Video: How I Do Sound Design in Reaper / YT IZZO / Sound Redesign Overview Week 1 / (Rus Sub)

Hello everyone! My name is Vadim Nizi and I'm a sound designer for video and games. And recently I've been doing some redesigns for my portfolio and decided that I want to share how I approach and deal with different design tasks. And today we have an amazing bicycle ad by IT Industries ISO.
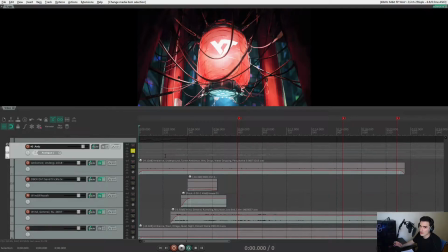1:24 Let's check it out. So the first thing that I start out with is ambience. It will serve as some kind of canvas for our future sounds. And here I have some wet drops, night walla, wind and the sand on the close-up.
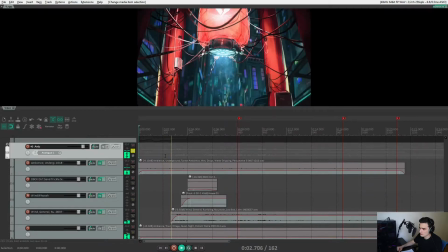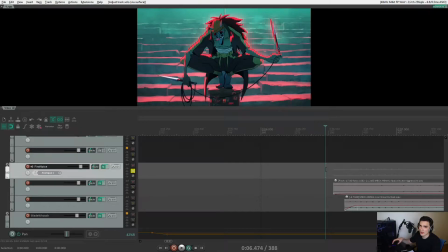1:44 For the voice of this first guy I used line growl and pitch down alpaca stutter.
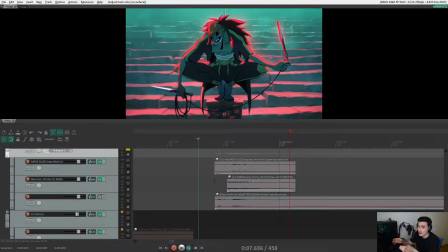1:52 And I really like that accent on the eyes. It's like they're unfocused and bam, they see the enemy. So here I use some cymbal crashes pitched up, wind chimes and buttons on the typewriter. Adding a little bit of reverb gives us that result.
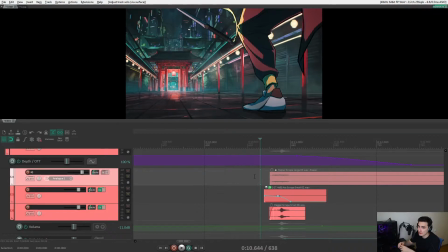2:10 And I really love to play with automating pitch and frequency shifting. It makes the sound not static, it gives it extra movement.
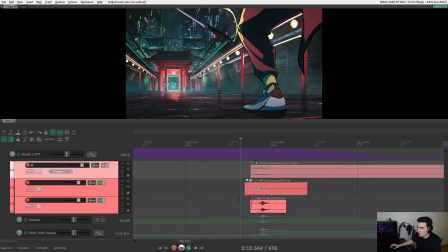2:17 So here I have some dagger scrape, X scrape, repair scrape,
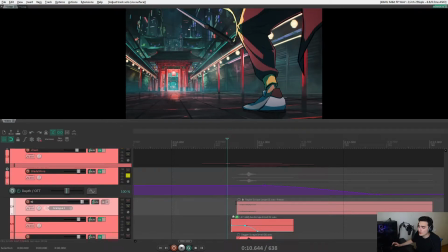2:22 added OTT on top of that, and automated pitch and frequency, and here's the result.
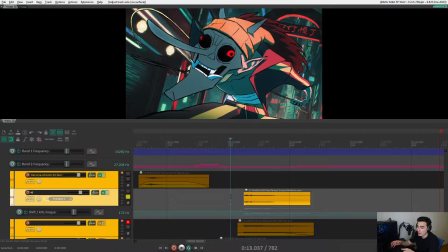2:30 Here I thought of his blade like some kind of arrow, so main layers here are arrow whistle sounds.
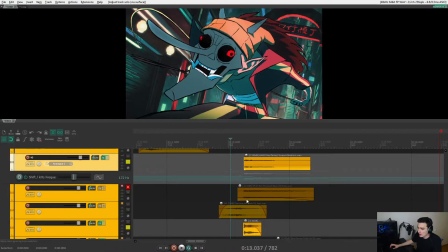2:36 On top of that I've added hawk scream and rifle shot.
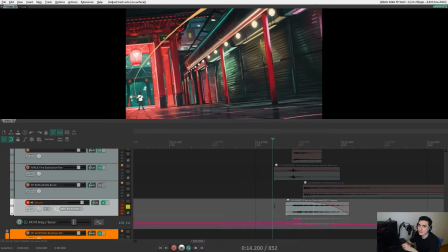2:43 The explosion mostly consists of some fire movement and booms, and additionally I've synthesized one sound here with Serum and automated it with reverb filter. Really like that one. I think it gives the whole sound a little bit of extra depth.
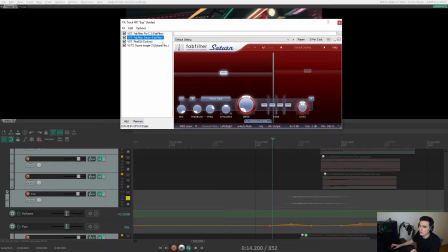3:01 And additionally I think that the secret for good explosions is just heavy compression and saturation.
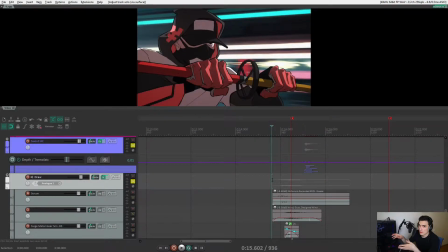3:08 I think the next scene is preparing us for the upcoming action. So I thought I need to make some build up and then release it with a hit.
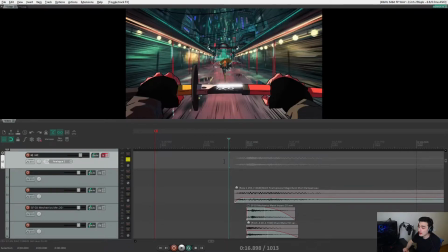3:20 The hit consists of two parts. The first one is fire burst, the second is metal impact and shield impact. With reverb and compression it sounds like that. And finally we have some action.
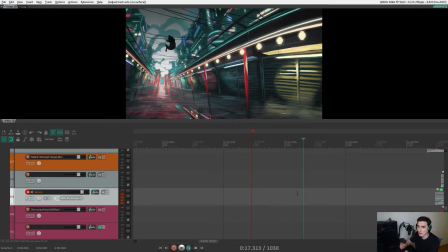3:38 In this scene I've divided the sounds into three groups: glove movement, effects movement like whooshes, and sword hit. So let's listen under the first two.
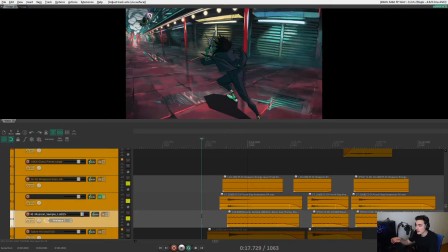3:52 In the sword fighting group, besides knife scraping and hitting, I've added lasers and slaps to make it sound like an anime.
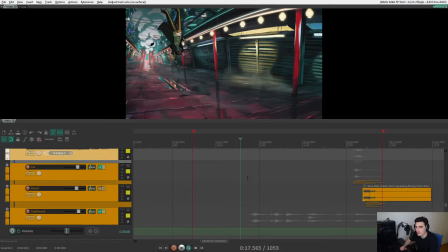4:01 And all the sounds in this group.
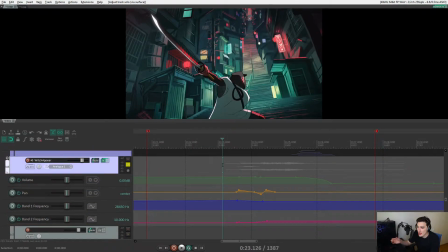4:08 So the witch gives me association with snakes and birds, like she spreads her wings in the end,
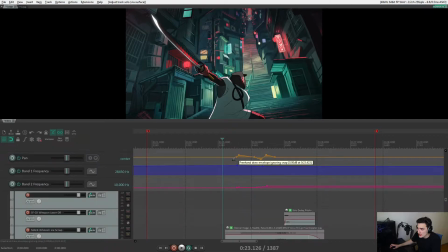4:16 so I've added here hissing sounds and obviously some birds.
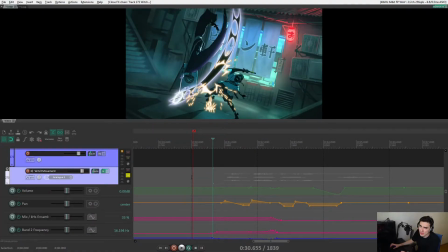4:24 For the witch's movement I ended up using Ensemble by Kilohertz to detune it a bit, because her movement seemed unnatural to me, like she's flying.
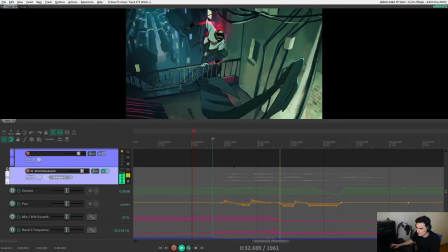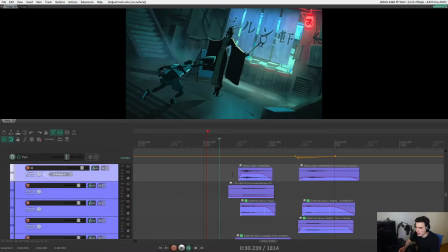4:40 To voice her stuff I've used metal bars and wind chimes, because of their rings on her weapon, like they jiggle when they move.
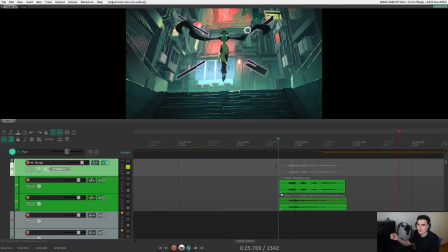4:52 For the witch's voice I've asked my wife to laugh in the mic and morphed it with the hawk scream.
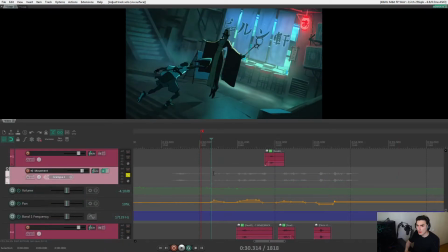5:00 Another thing that I want to point out here is how I do panning.
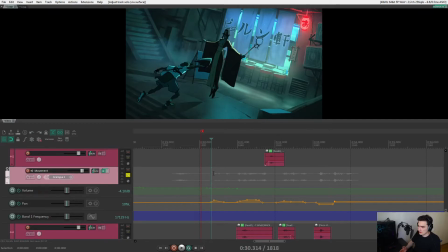5:04 For me it's extremely important that the sound like follows the character, so in these little moments it's important to give the sound the right panning.
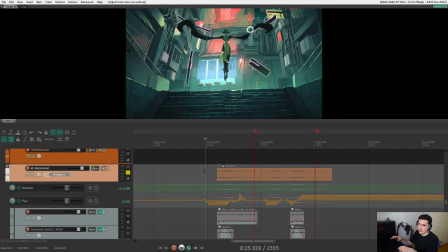5:20 And I try not to go below 50%, because I think like it's an extreme panning. It draws much more attention to the sound, unless the sound comes off screen, like here.
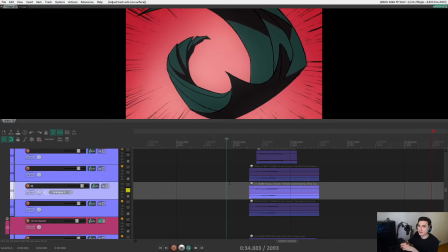5:37 Another thing that I like to do with voicing characters is taking an ordinary sound
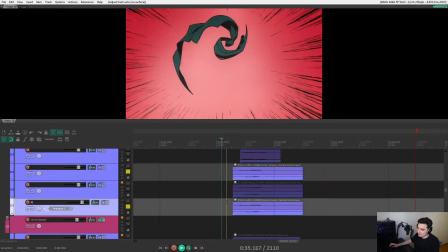5:44 and changing its pitch value to opposite directions. Completely different result.
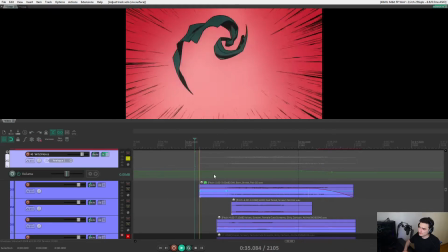5:51 And combining it with some pitch down birds gives us that. And I really wanted to make that suffocating feeling, like
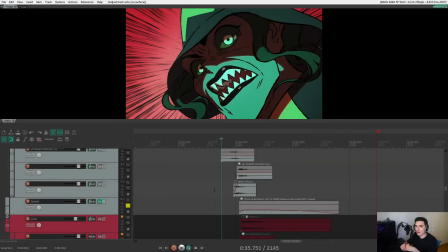6:03 something like that. And pitch down noise with some whooshes completes the picture.
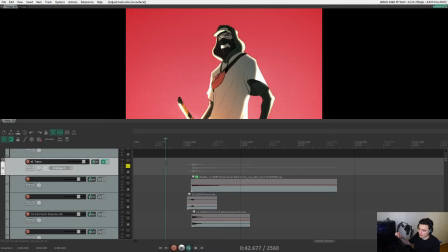6:11 To make the transition to the next scene, I've used bell, whoosh and slap with lots of reverb.
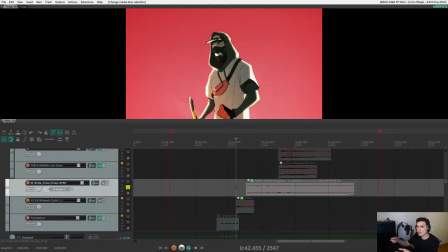6:21 For the ambience in this scene, I ended up using some crowds, like the original audio team did, because without it, it felt kinda empty, and I think it gives the scene more drama.
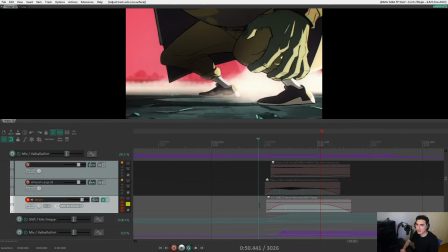6:37 For the big guy dashing effect, I've synthesized one sound from noise,
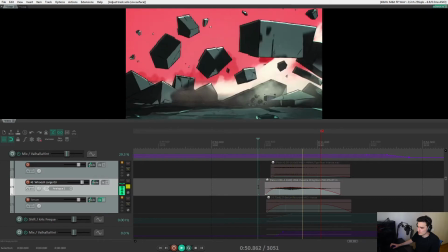6:43 added some car rev, and tiger roar.
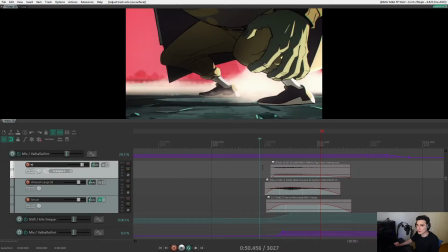6:50 And all together with whooshes.
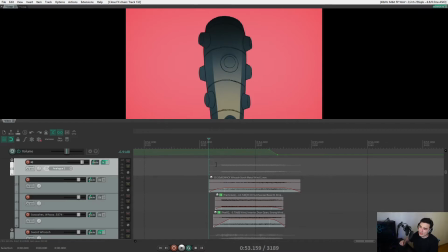6:54 And we're getting to the climax of the video, but here we need to make an even bigger wind up with lots of cloth flapping, wind and movement, and here's what I ended up with.
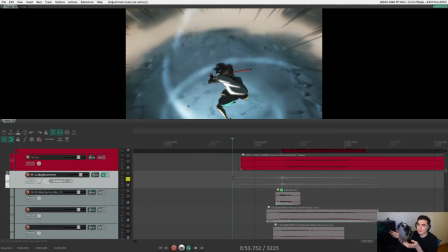7:07 The main hit here comes not from the sword hit, as it may seem, but from the metal impact, glass hit and some cloth movement with lots of reverb. Dagger scrape comes only after, like it follows the sound.
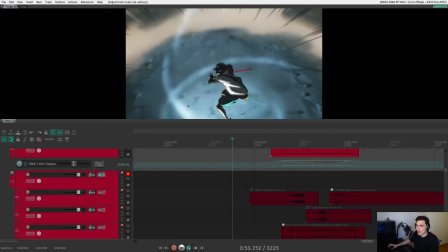7:25 And with dagger scrape,
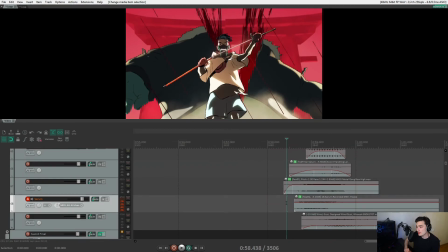7:30 we're close to the end, and in this scene the main layer is synthesized.
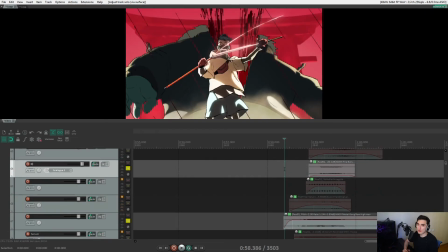7:37 Additional layers are fire movement and high bass.
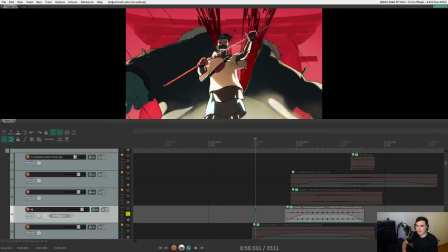7:44 And let's not forget that it's a bicycle ad after all, that's why I think that bicycle gear movement fits here perfectly.
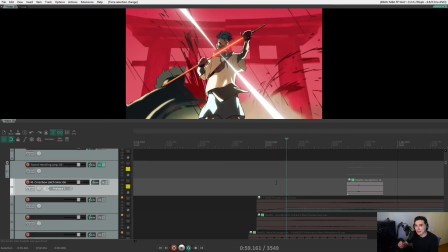7:54 At the end of the video, I wanted to make an accent, a little closing detail, so ended up using a saturated click.
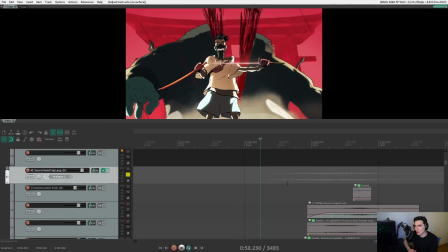8:05 And all together, that's it guys for today's video, I hope you enjoyed. For my next videos I'll try to take shorter clips and make them more detail focused, so please consider subscribing. Bye bye!